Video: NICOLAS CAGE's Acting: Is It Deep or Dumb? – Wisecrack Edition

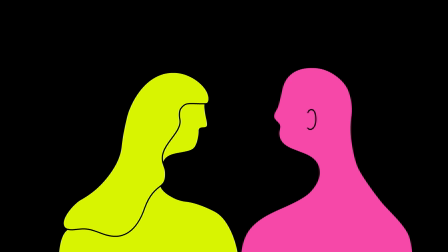(0:00)
This video is brought to you by ExpressVPN. Learn more at expressvpn.com/wisecrack.
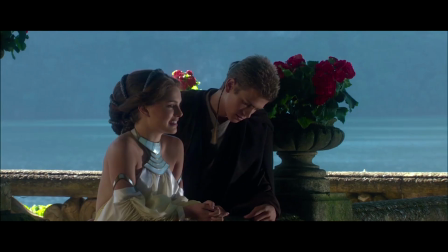(0:09)
You know that this is good acting.
You talking to me?
You know that this is bad acting.
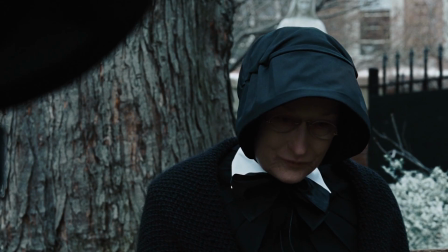(0:14) I don't like sand. It's coarse and rough and irritating.
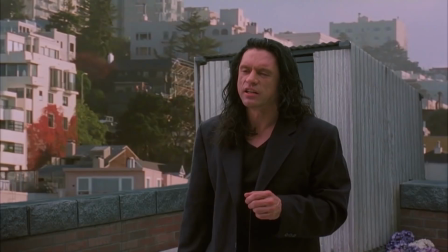(0:20)
Good.
I have doubts.
Bad.
Oh, hi, Mark.
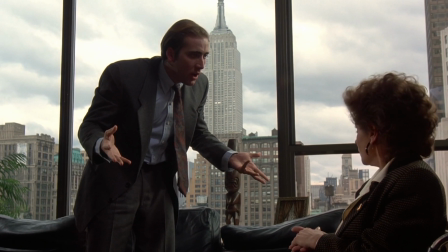(0:25)
But what the heck is this?
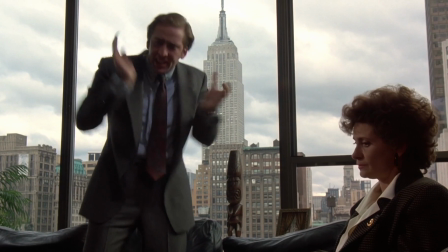(0:27) A, B, C, D, E, F, G, H, I, J, K, L, M, N, O, P, Peter.
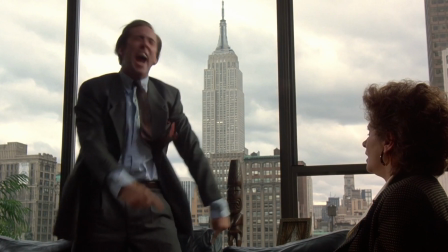(0:35) Q, R, S, T, U, V, W, X, Y, Z!
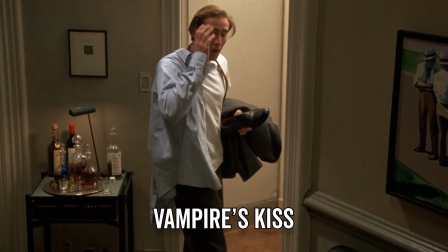(0:39)
Here we see Nic Cage in the 1988 film Vampire's Kiss, a performance that spawned 20 million memes.
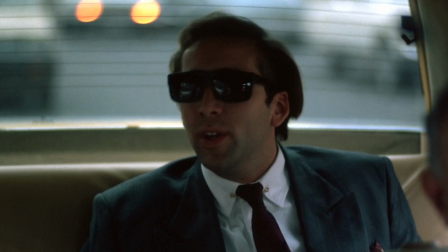(0:46)
In a film with otherwise normal performances and cinematography, Cage spoke like this.
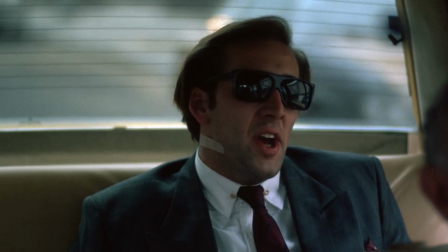(0:51) The work's not just gonna go away, Alva. It never just goes away.
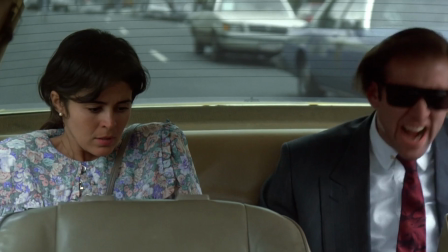(0:57) The god contract is somewhere in the god files!
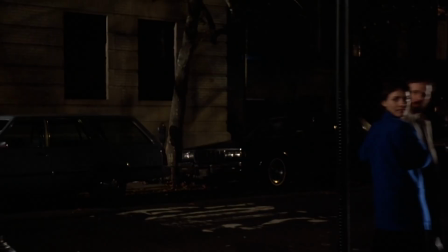(1:02)
Ran like this.
I'm a vampire! I'm a vampire!
And ate a live cockroach like this. By the way, we just covered this insanely kinda awesome movie on our movie podcast, Show Me the Meaning. We're actually doing a full month of Nicolas Cage films, so check out the links in the description to join us on this journey into the cagey abyss.
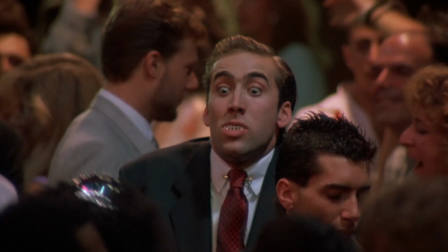(1:24)
Movies like Vampire's Kiss provide some clue as to why Nic Cage's acting career is one of the most disputed of any leading Hollywood star.
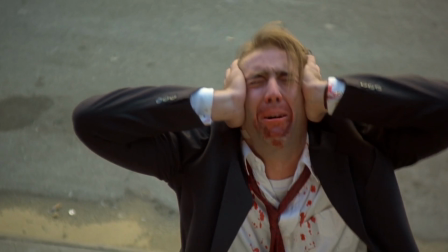(1:32) The tortures of the deaf!
Some people love the guy.
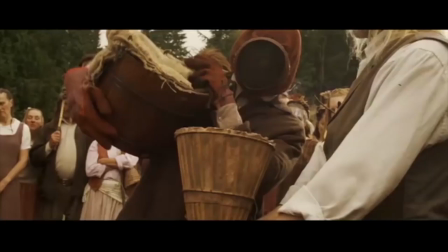(1:37)
Ethan Hawke calls him the only actor to evolve the craft since Marlon Brando, while David Lynch dubbed him the jazz musician of acting.
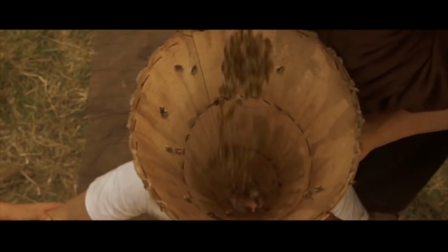(1:45)
Now I know what you're thinking. This Nic Cage?
Not the beast! Not the beast!
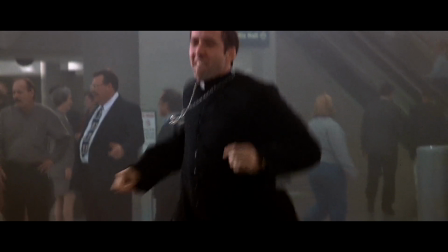(1:52) Ah! I love my eyes! My eyes! Ah!
This Nic Cage?
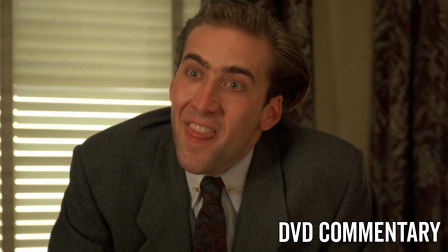(2:01) The Nic Cage that's motivation for this scene was... My whole motivation here was to try to see how big I could get my eyes.
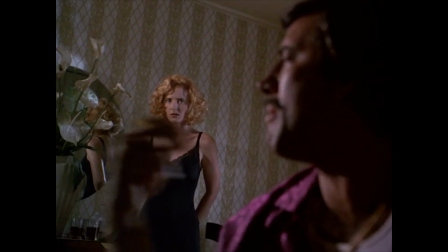(2:08) Just to freak her out.
Yep, that Nic Cage.
Am I f***ing rich or not?
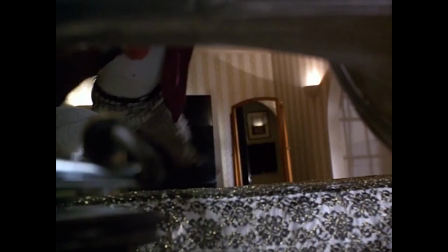(2:13)
In recent years, Cage has become just as well known for the ridiculous memes he inspires as the roles he plays.
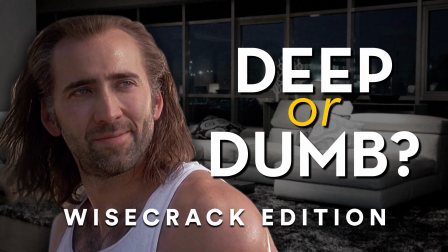(2:21)
Leaving us movie lovers at Wisecrack really and truly befuddled. So today in this Wisecrack edition, we're asking, Nicolas Cage, deep or dumb?
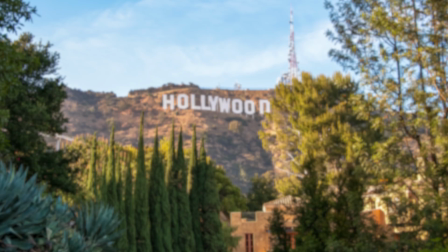(2:30)
Let's investigate. Who is Nic Cage anyway?
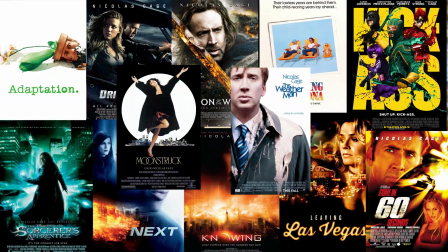(2:33)
Nephew of director Francis Ford Coppola, Cage is arguably one of the hardest working actors in Hollywood, with over 73 films in his repertoire.
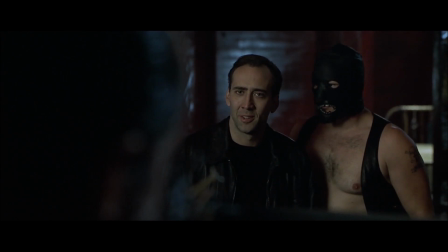(2:42)
The guy's also pretty bad with money, which may have something to do with his apparent inability to turn down any paying gig. He's an unusual Hollywood leading man, having appeared in stinkers, weirdly great indie films, big action films, and everything in between. His refusal to be typecast also makes him difficult to wrap your head around. He's basically half leading man, half character actor.
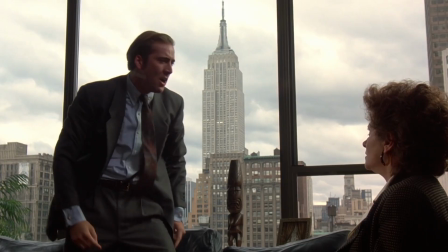(3:03)
To understand Nicolas Cage and this, T-U-V-W-X-Y-Z!
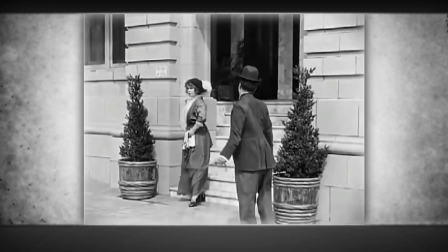(3:09)
We need to put him in the broader context of film performance history.
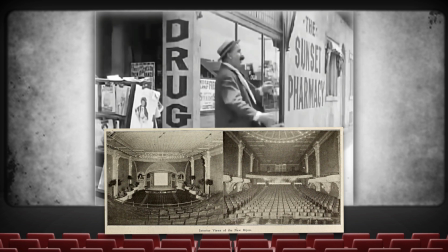(3:13)
When the first silent narrative films started being made, they drew largely from the most popular performance entertainment of the time,
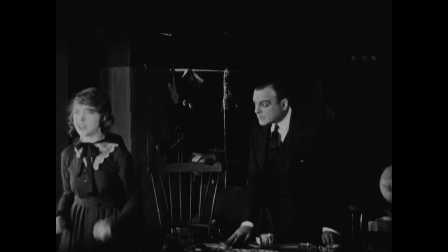(3:19)
theater, and particularly the genres of melodrama and vaudeville.
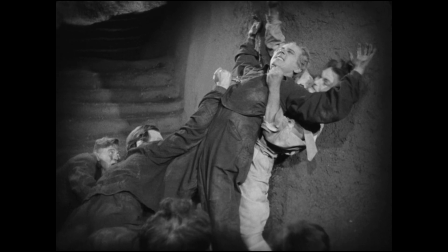(3:23)
Both forms called for large, sweeping gestures that could be as easily understood in the balcony as in the front row.
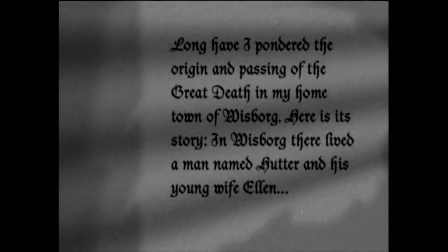(3:30)
This tradition was coupled with the limitations of the silent film genre, which had zero verbal communication other than this fancy typeset.
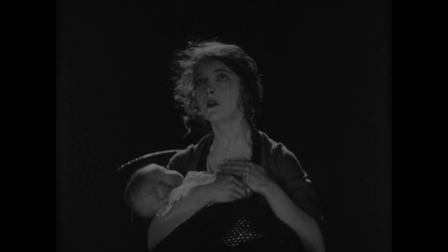(3:37)
Actors had only their faces and their bodies to work with. That meant a lot of wide eyes, ugly crying, and berserko gestures.
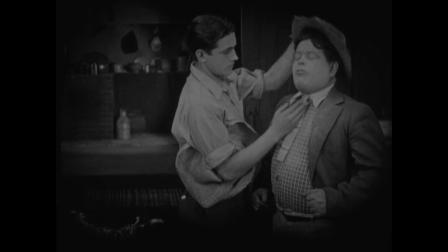(3:45)
It wasn't realistic, and it didn't try to be. Then in the late 1920s, talkie films with synchronized sound started becoming technologically and commercially viable.
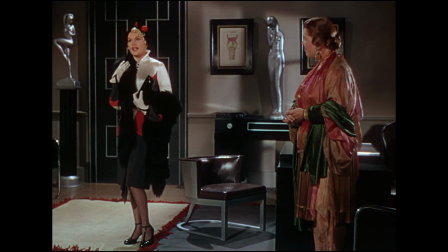(3:54)
Suddenly, actors were forced to rethink their entire craft, a crisis best encapsulated by this moment in Singin' in the Rain,
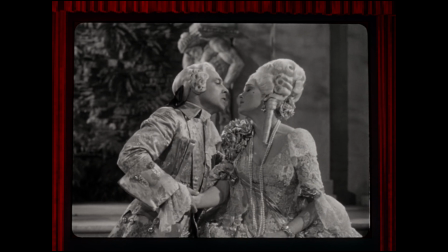(4:01)
in which a famous silent film actor clumsily attempts to translate his craft into the new era of sound.